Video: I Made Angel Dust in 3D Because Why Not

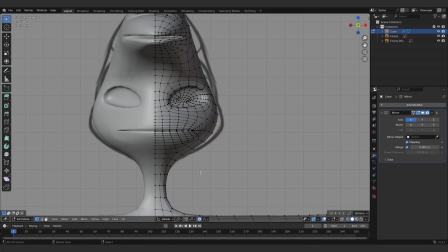4:07 I then applied a subdivision surface modifier to give me more points to work with,
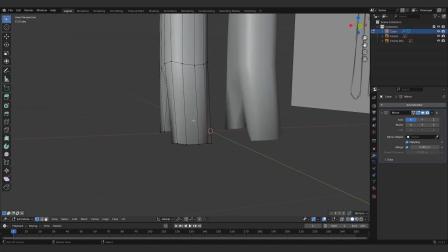4:11 because otherwise I wouldn't really have been able to model Angel's fingers or his sharp high heels.
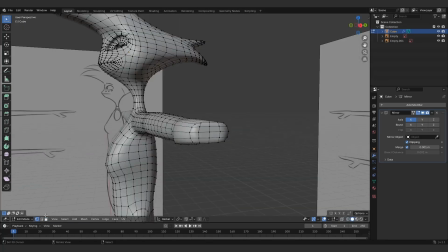4:16 The subsurf modifier is good for smoothing out the geometry, but to make things pointy you have to either add a crease to the edges or add loop cuts and move the vertices closer together,
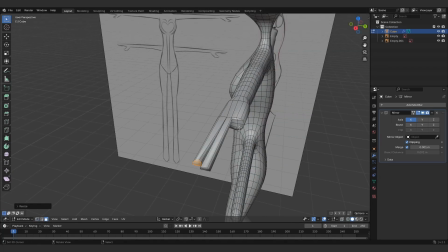4:25 or you can just do what I did and apply the modifier and move the points yourself.
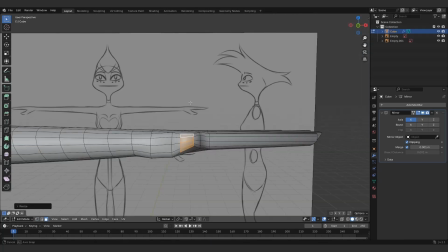4:29 There may be better solutions, but at the end of the day I felt that this was just a head down, pedal to the metal and get this thing done sort of challenge.
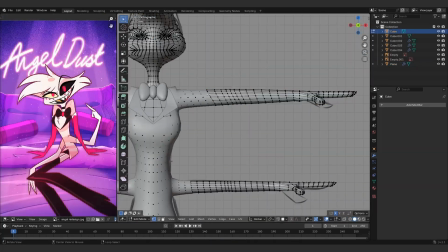4:35 So I usually just did the first thing that popped into my head. The clothes were either added on top of Angel's body with face projection or just copied straight from the original mesh.
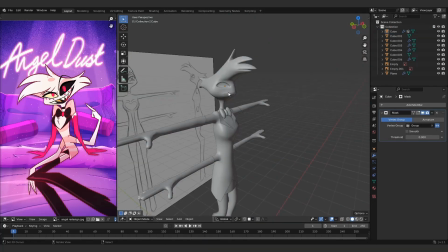4:44 I then had to apply a mask modifier to the original to turn off visibility for the parts of the body that were under the clothes anyway, to prevent unsightly clipping errors.
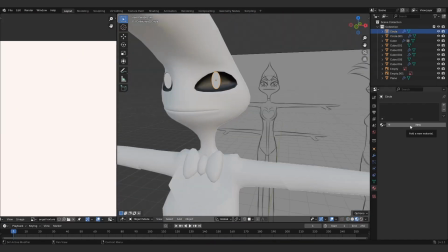4:52 And now I'm adding the materials, in addition to facial elements like the pupils, which are just flat circles, or the eyebrows,
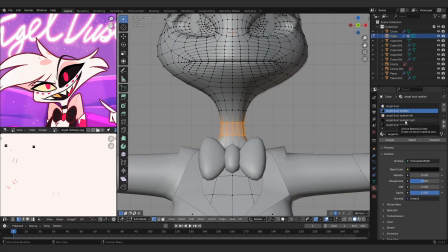4:59 which I made from simple planes, because I wanted a more stylized look. I'm not trying to do a realistic remake of The Lion King here.
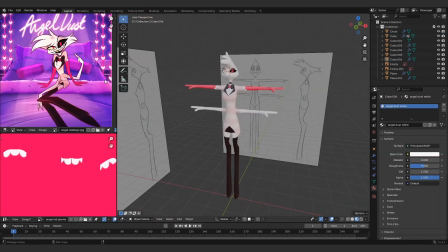5:06 I'm not a soulless corporation. The rest of the details were either a separate material, like with the eyelids, or painted on in texture paint mode.
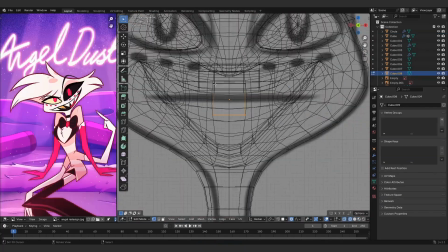5:14 In order to add the teeth and tongue, I had to open the mouth in a non-destructive way so that I could close it easily when I was done.
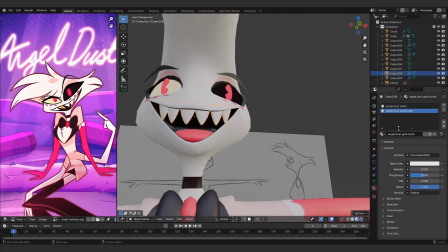5:20 So I added a temporary shape key to make things easier to see. I also used shape keys for all the facial controls I add in later.
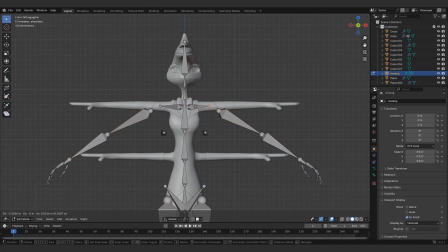5:27 The rig was generated with the Rigify add-on, which can be enabled in the Preferences window under Add-ons.
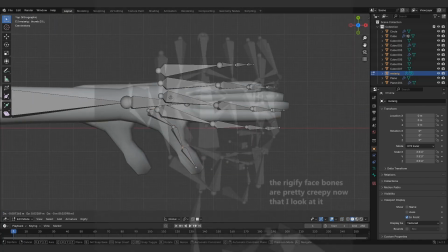5:32 I simply add a template skeleton from the menu, delete the face bones because this is not your standard human model.
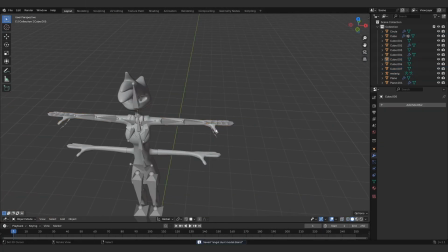5:38 With me, they usually aren't. And then I move the rest of the bones around to line up with the model, which includes duplicating the arms because Angel has 4 of them.
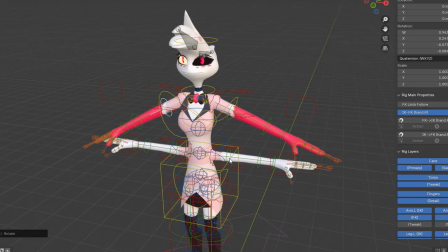5:46 I was unsure if that would even work, or if it would break the add-on, but it ended up working just fine, so that was nice.
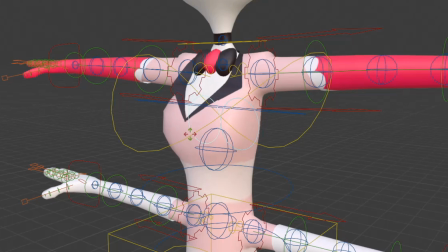5:52 And of course, breast controls. I don't end up using them in this challenge, but they're always nice to have.
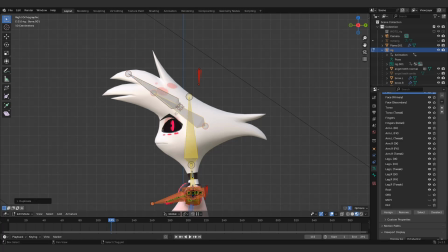5:57 Also, I had to go into edit mode and add hair controls myself. This is what will help me avoid the cursed front-facing Angel look when I'm animating him.
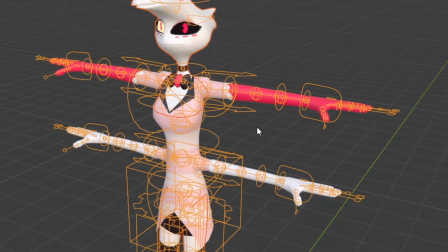6:05 Then I just apply the rig to the model by parenting with automatic weights.
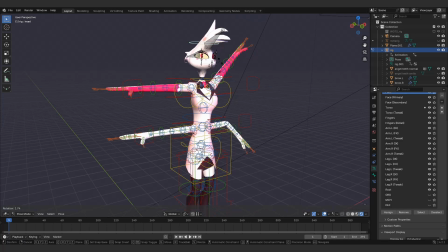6:09 This automatic weights option and the Rigify add-on make this whole process so much easier and are a huge reason why I'm able to do as much in 3D as I do.
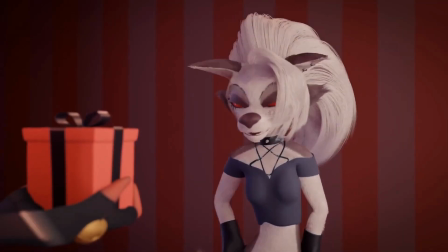6:16 This definitely isn't the first time I've made a VivziePop character in 3D.
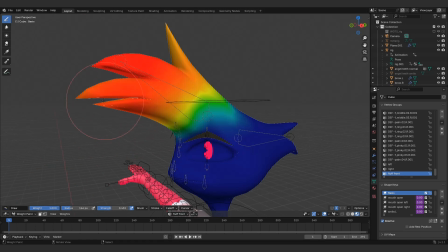6:20 And of course, I can always go back in and edit the influence of each bone, which I have to do with his hair to stop the bones from pulling on his eyes.
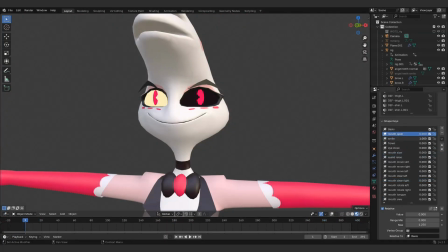6:27 And now it's time for the face controls. I added in shape keys for smiling, frowning, mouth open, mouth side to side, mouth pursing and widening,
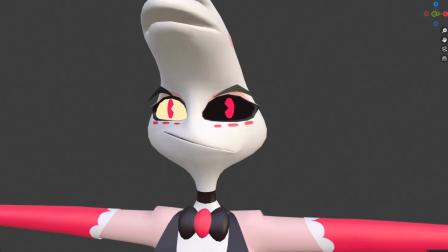6:35 in addition to mouth movement and rotation for more stylized expressions, tongue movement, eyes closing, and pupil movement.
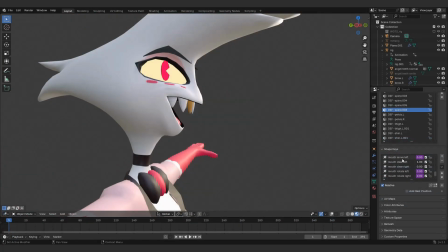6:41 One shape key I added, but didn't end up using, was one for clearing out either side of his face so that I could make a more crisp silhouette for profile shots. This is a form of what is known as cheating to camera,
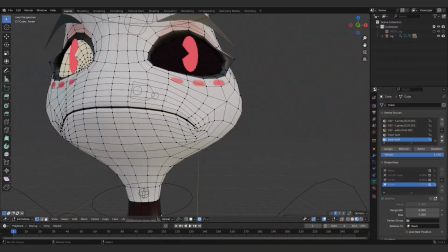6:51 which is particularly important for stylized animation because it helps make the 3D models look more like drawings, with fully improvised perspective.
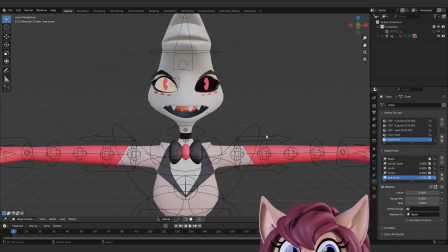6:59 It looked nice, but during the chaotic animation process I had to endure later, I didn't end up using that shape key and I didn't end up doing any profile shots.
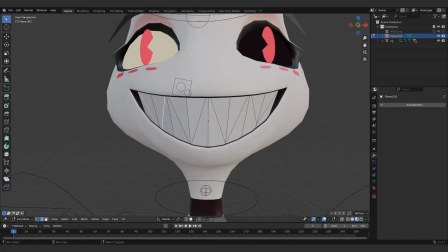7:07 After adding a separate teeth model that I could turn on and off for when he's grinning and showing off his sharp white and gold demon molars,
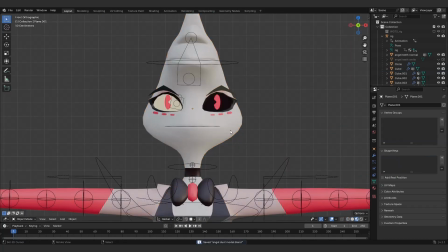7:13 I added a vertex group for the left and right side of the face, copied the shape keys I already had, and assigned them both to each group,
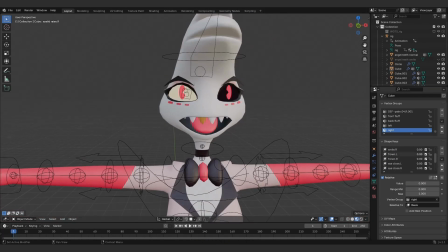7:20 so that Angel could smile with one side of his face, or close only one eye, which will be necessary for him to wink,
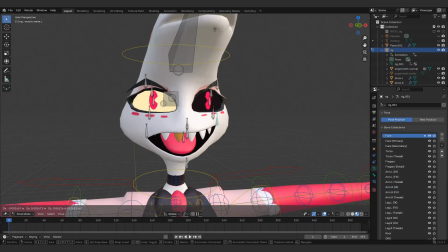7:26 like he does in the show. And finally, I connected almost every shape key in the list to a corresponding facial control bone by using drivers,
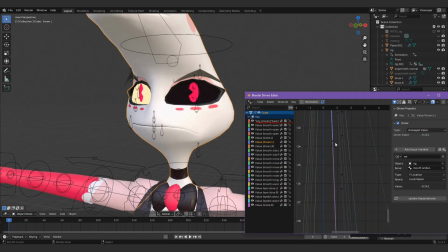7:33 which is a process that looks scary but is actually quite simple. There are plenty of resources online to help you if you're ever confused at any point in the process. Basically, you can assign certain movements of the bones to certain shape keys, like, for example,
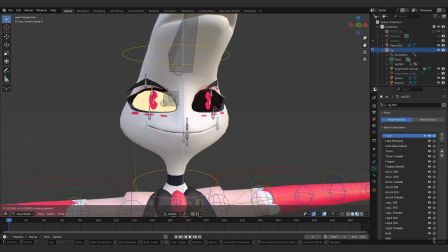7:46 pulling up and down in the corners of the mouth will influence the smile and frown shape keys respectively.
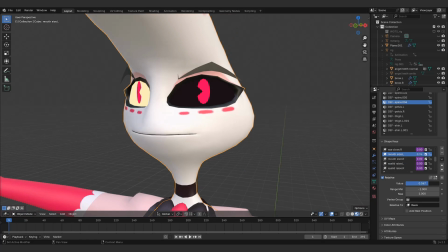7:51 You can also adjust the minimum and maximum, which sometimes get you a 2-for-1 deal in certain situations, like the mouth size controls.
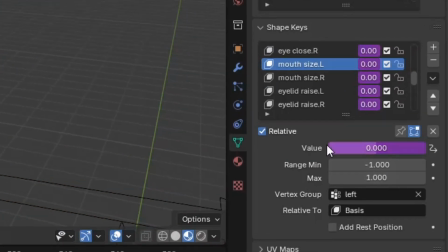7:58 And you can also enable an option on the side panel that lets you view other shape keys in edit mode as you're working on the current one,
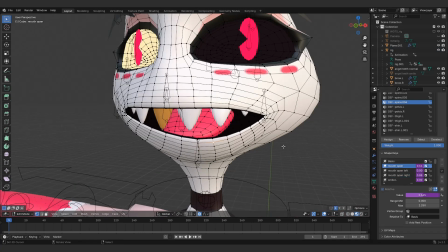8:04 which greatly helps you visualize how different shape keys can interact with each other.
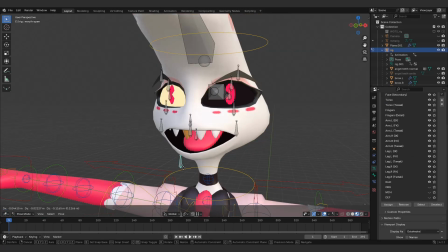8:08 I used it to make a shape key for moving the mouth left and right while it's open, which allows for even more control over Angel's quirky expressions.